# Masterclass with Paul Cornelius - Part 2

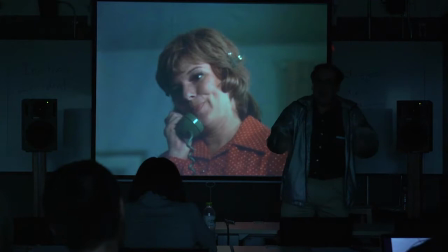2508s
On that list of fictional modes and the characterization of the hero, he's right at the bottom. He is low-memetic. He is an average, everyday guy who is being stepped on by everybody around him. My gosh, he's driving a Plymouth Valiant. He's a salesman on the road.
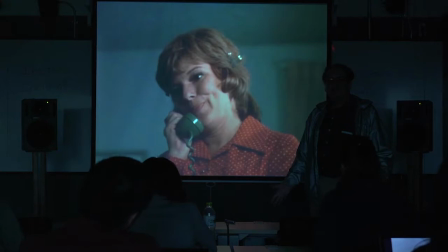2528s
His wife and children kick him around. And now this is like the guy who goes to the beach and the bully kicks sand in his face. That's what the truck driver is going to do. And that's what causes the transformation. that's what makes this an interesting story
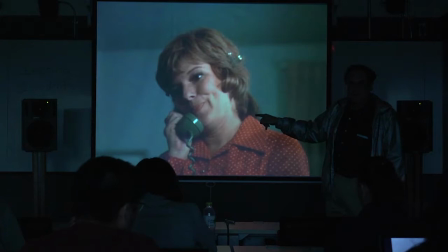2548s
because by the end of this film David Mann is no longer this guy he has achieved something of heroic status in fact when I look at those fictional modes think about it where do you put him at the end can we go to the very end last shot
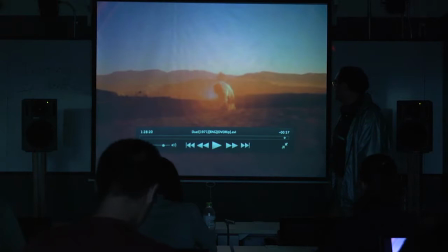2568s
lens flare no no just get me to the lens flare
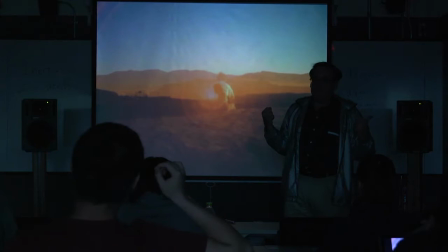2579s
There. What? I think this is dead romantic. This is dead romantic. This is how you see heroes pictured here. Literally with a crown projected.
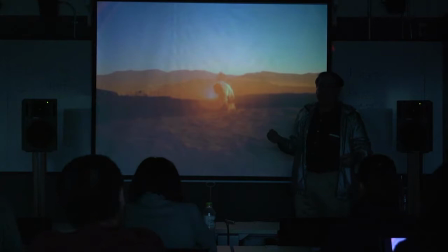2598s
That's what this lens flare is for. It used to be difficult to get a lens flare. You couldn't do it with just a computer. They actually had to do this, the hard way. So this is all very, very intentional to create this moment. And by the way, I didn't see that.
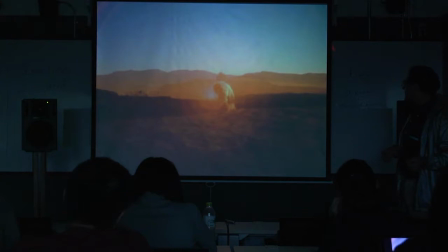2613s
That is a, it's being, the dissolve is being used right there, where you stopped it. See if you can go just a little bit further, Georgie.
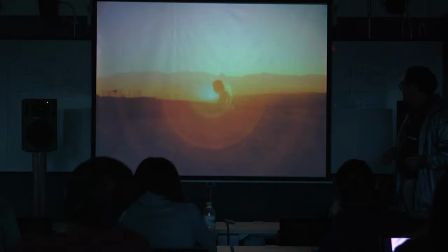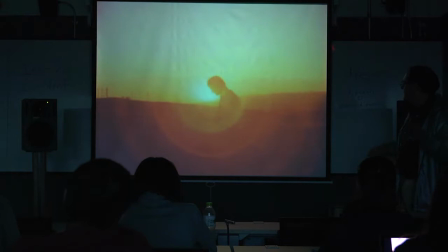2627s
Actually, I hadn't noticed that until now, that it has, the dissolve is that extensive. Okay, here. Compare this to that last shot of the searchers.
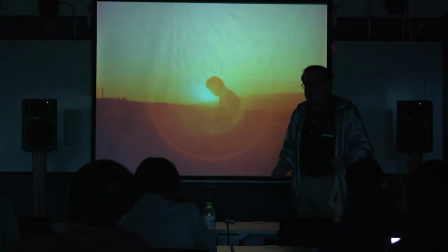2640s
here's a guy who had to use the same tools that John Wayne had used he had to step away from civilization and he had to become a savage to defeat the savage and in so doing he's become transcendent he's become something a lot bigger than he was he's become this romantic hero
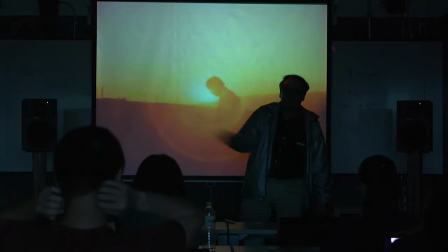2660s
he shot through all those modes he's gone from low to high to romantic
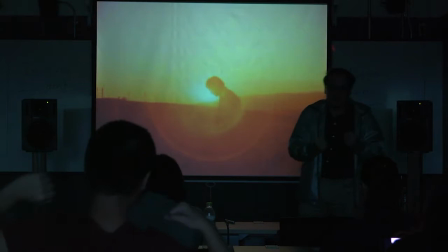2666s
and that's always what makes the story interesting, is when the hero is a non-static hero, a hero who grows, because as I told you too, by the time you get to the end of the story,
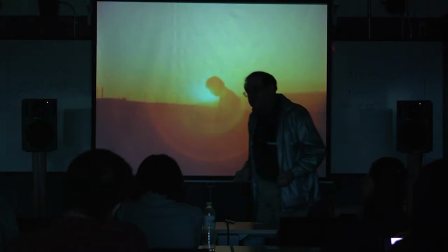2677s
something needs to have happened to your hero in order for people to care and to want to know anything about this guy. You don't want to just leave here. This is actually a far better conclusion, even though we tend to think of the conclusionist film as the truck going over the edge.
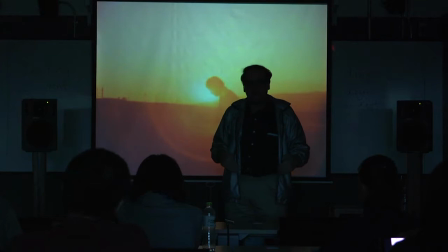2694s
Maybe Maybe this is why there is no explosion. I don't know. I've thought about it.
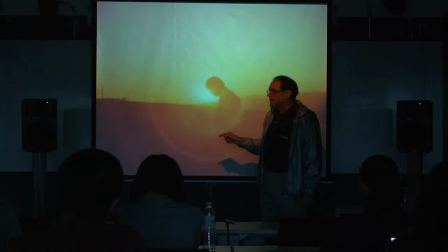2699s
Maybe this is why there is no explosion, because if there were, it would destroy the shot. We would be thinking about the explosion of the truck, the flammable truck, but instead we're left, I think, with this last shot instead of the truck.
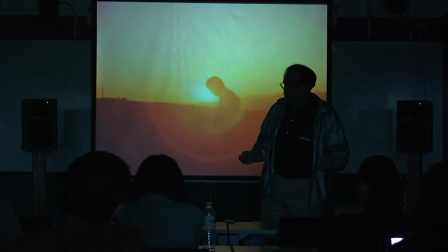2717s
And that's what the filmmaker wants you to remember, is what has happened to this guy
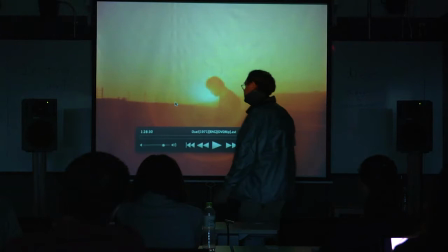2725s
in the course of this film. Now, take it back to the very first shot again.
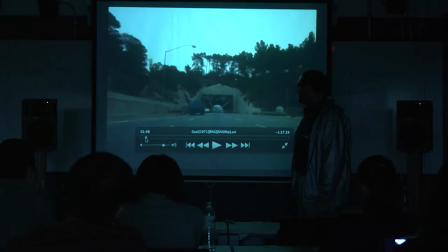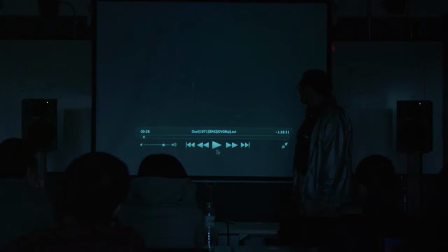2734s
Let's remember where we were at the end of this thing and where we opened up at. Is that the first? I think it's actually...
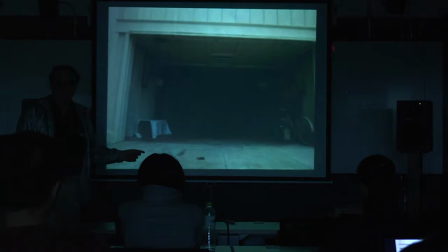2747s
Okay. This always helps, too. Compare your first shot and your last shot. These, I told you, are two plot points.